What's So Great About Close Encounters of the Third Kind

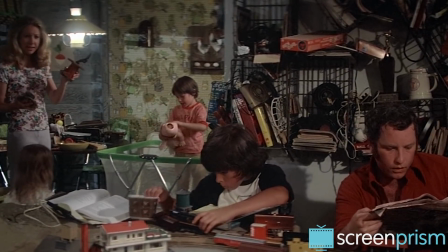[4:12]
So with Roy's character, Spielberg seems to be expressing both his own fear of domesticity and his desire to stay young at heart.
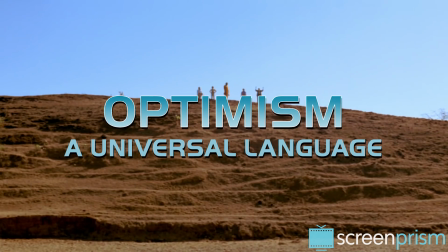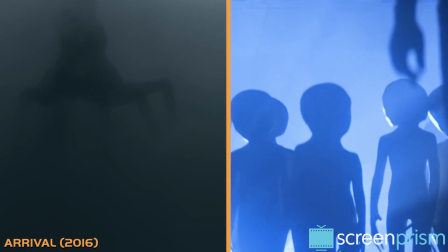[4:26]
Like the recent film Arrival, Close Encounters uses the advent of aliens to address humankind's struggle to communicate with each other.
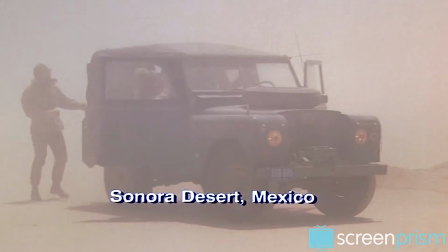[4:34]
The opening shot isn't a special effects shot like it is in Star Wars, but rather a shot of people exiting a car and talking, only they quickly run into a language barrier.
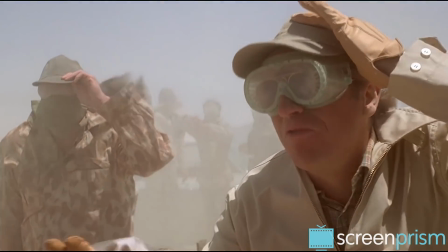[4:43]
The Americans can't communicate with the Mexicans, and soon a group of Frenchmen join the conversation.
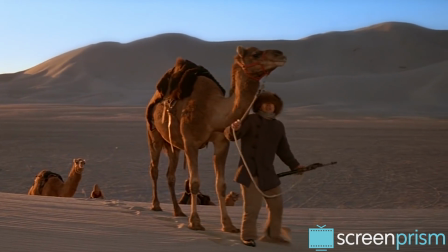[4:53]
Spielberg later features people speaking Mongolian and Hindi.
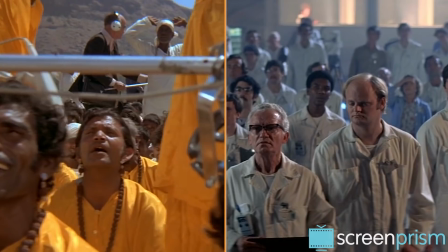[4:59]
The director emphasizes these divides at first, in order to undo them as the film progresses.
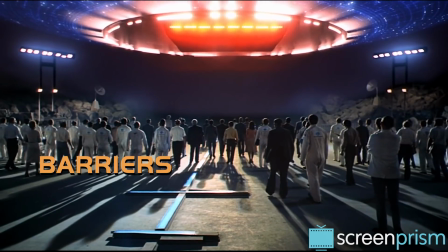[5:05]
The arrival of the aliens unites people, showing that barriers like language, creed, and skin color are unnecessary.
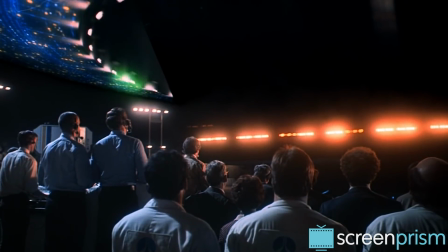[5:12]
Notice that in the end, the humans communicate with the aliens with music and sign language,
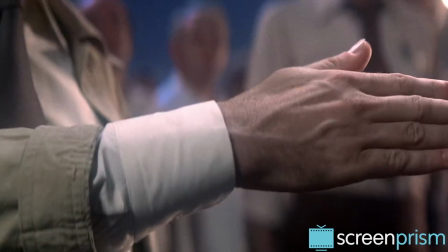[5:17]
two of the most universal ways of communicating in our world.
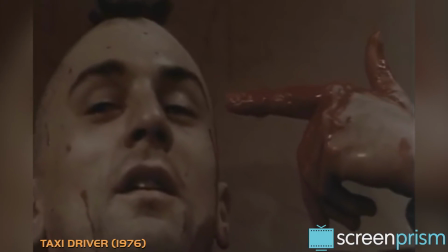[5:21]
Spielberg made this film in counterpoint to many films of the 70s that focused on the nihilism and corruption of the era.
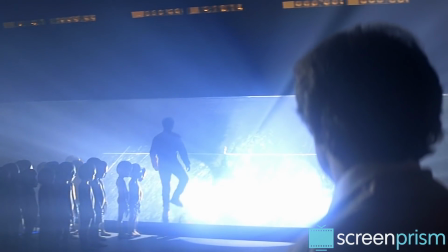[5:27]
But Close Encounters ultimately leaves us with a hopeful outlook for the future,
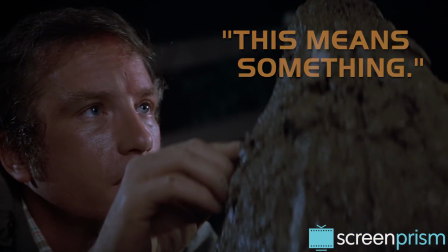[5:31]
affirmed by Roy's continued assertion that the film is full of references to Christianity.
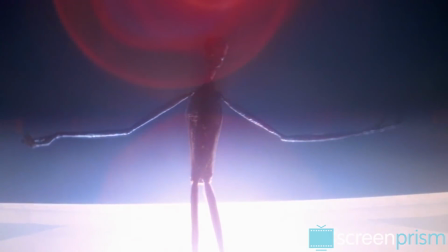[5:39]
Continuing on the theme of communication,
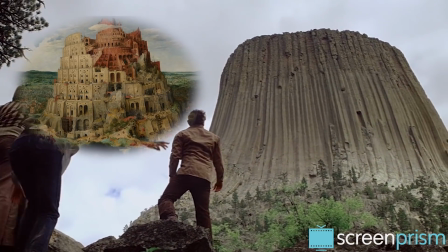[5:42]
we see a deconstruction of the Old Testament story of the Tower of Babel, which explains why the world developed different languages.
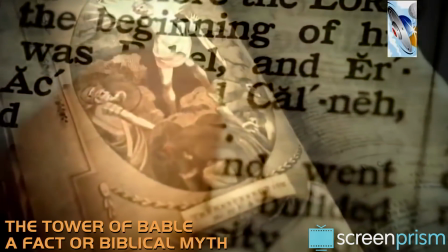[5:49]
In that story, people originally all spoke one language and together they attempted to build a tower to the heavens.
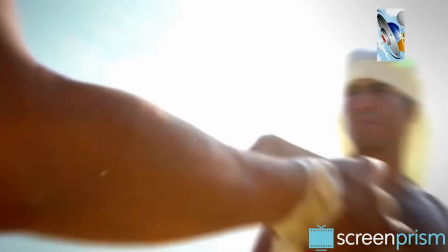[5:56]
Disliking their arrogance, God undermined their progress by creating different languages, confusing and scattering the people.
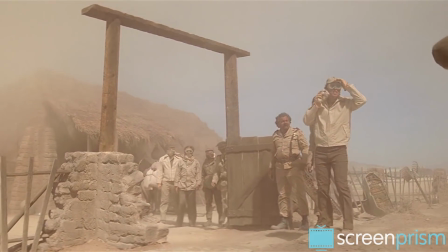[6:03]
Spielberg's focus on different languages in the film refers to the confusion that God created after Babel,
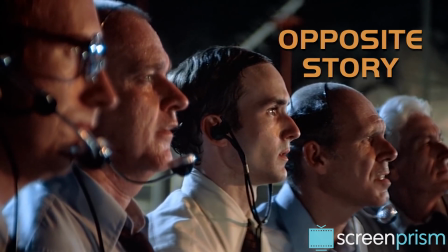[6:09]
but Close Encounters ultimately tells an opposite story of a confused people who learn to come together.
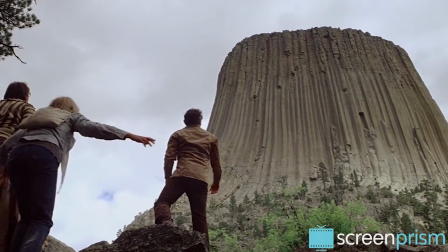[6:15]
Spielberg's story ends with everyone uniting at Devil's Tower, a modern-day Tower of Babel where everyone speaks one language again, music.
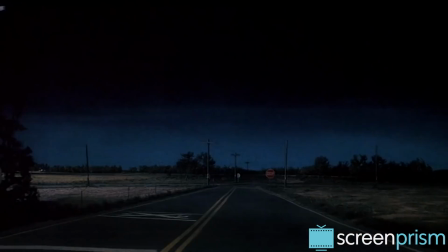[6:24]
The characters in Close Encounters feel a deep desire for transcendence, reflecting our need to make sense of the mysterious, ominous world we live in.
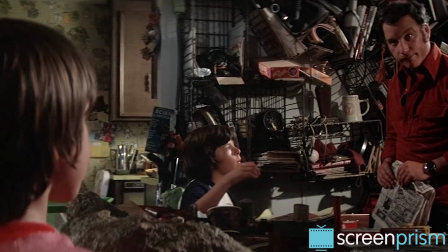[6:33]
Roy is a prophet, not unlike Moses in the book of Exodus.
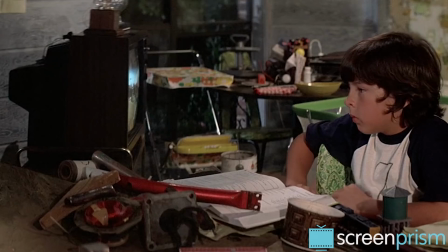[6:36]
Spielberg even hints at this connection when Roy and his kids are watching the Ten Commandments on TV.
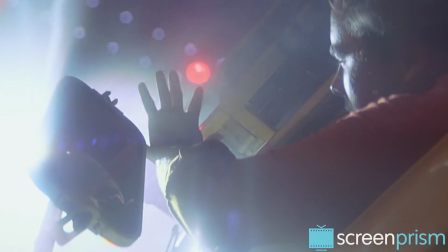[6:42]
Roy's first encounter with UFOs by the train tracks reminds us of stories of religious conversion,
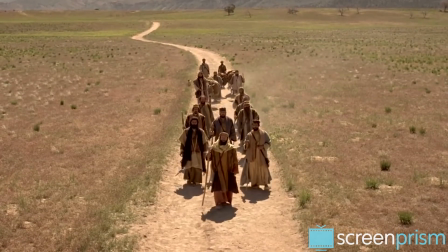[6:48]
especially Paul the Apostle's conversion on the road to Damascus. According to Acts, Paul was originally a persecutor of Christians,
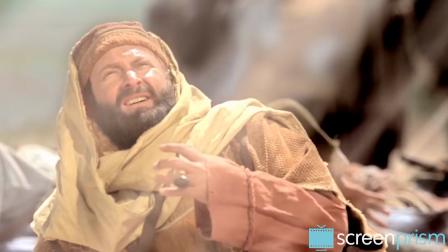[6:56]
but he suddenly converted to Christianity after being blinded by light and seeing Jesus in the desert.
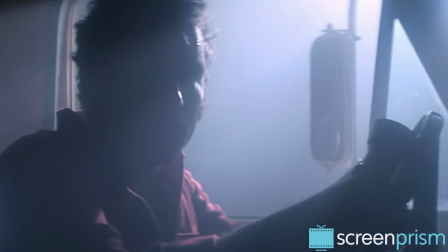[7:03]
Roy is also awestruck by the UFO and briefly blinded by the light of the spaceship.
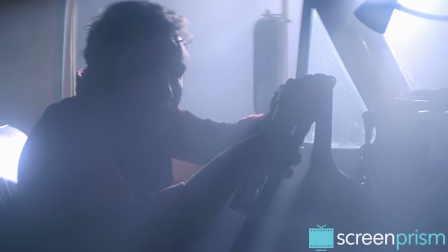[7:09]
After this moment, like Paul, Roy becomes obsessed with his vision.
Listen, Ronnie, Ronnie, I never would have believed it.
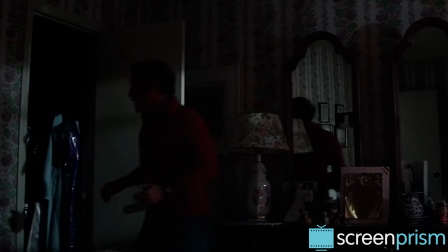[7:15] There was this, in the cab, there was this whole, there was a red mousse.
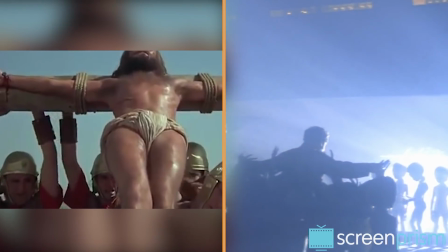[7:21]
Later in the film, as Roy leaves with the aliens, Spielberg uses imagery that evokes Christ on the cross.
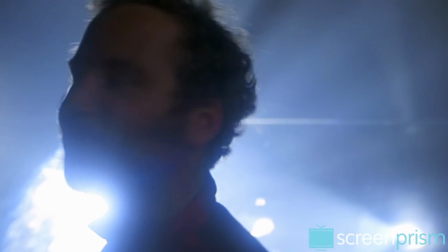[7:27]
Here Roy sacrifices himself and leaves behind his friends and family for a faith within him that he doesn't entirely understand and that feels inevitable.
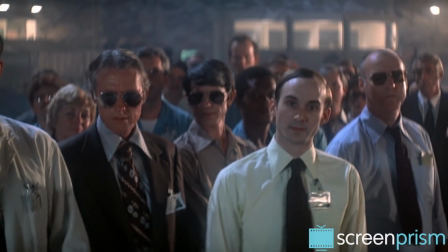[7:35]
For a Spielberg film, Close Encounters ending is unusually ambiguous. It doesn't answer all of our questions.
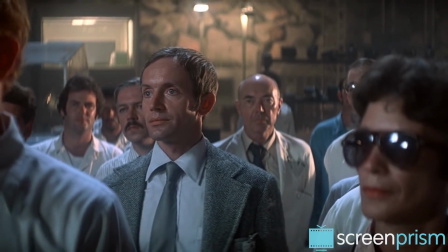[7:42]
After all, we don't know what will happen to Roy, and we never truly learn what the aliens were doing on Earth.
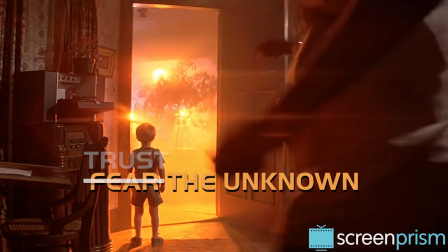[7:47]
The ending encourages us not to fear the unknown, but instead to trust that there could be beauty in what we don't understand.
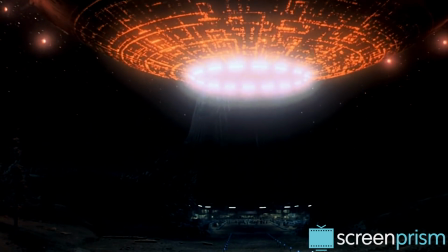[7:54]
In recent years, Close Encounters may have been overshadowed by two other big sci-fi releases of its day, 1977's Star Wars and 1979's Alien.
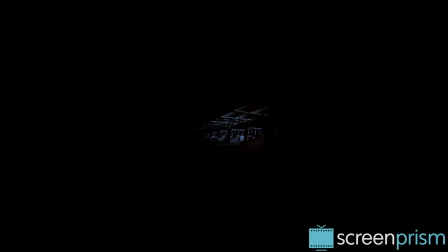[8:02]
But Close Encounters should be remembered for using its story and visual effects to renew a sense of awe and wonder on Earth.
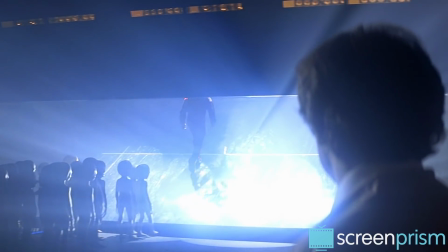[8:10]
Close Encounters yearns for and finds transcendence, while also showing us the cost of that search for meaning.
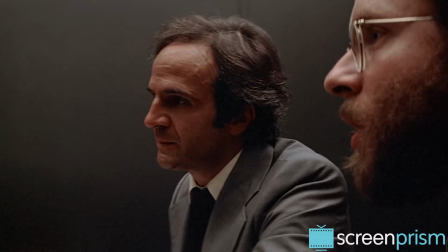[8:19] Have you recently had a close encounter?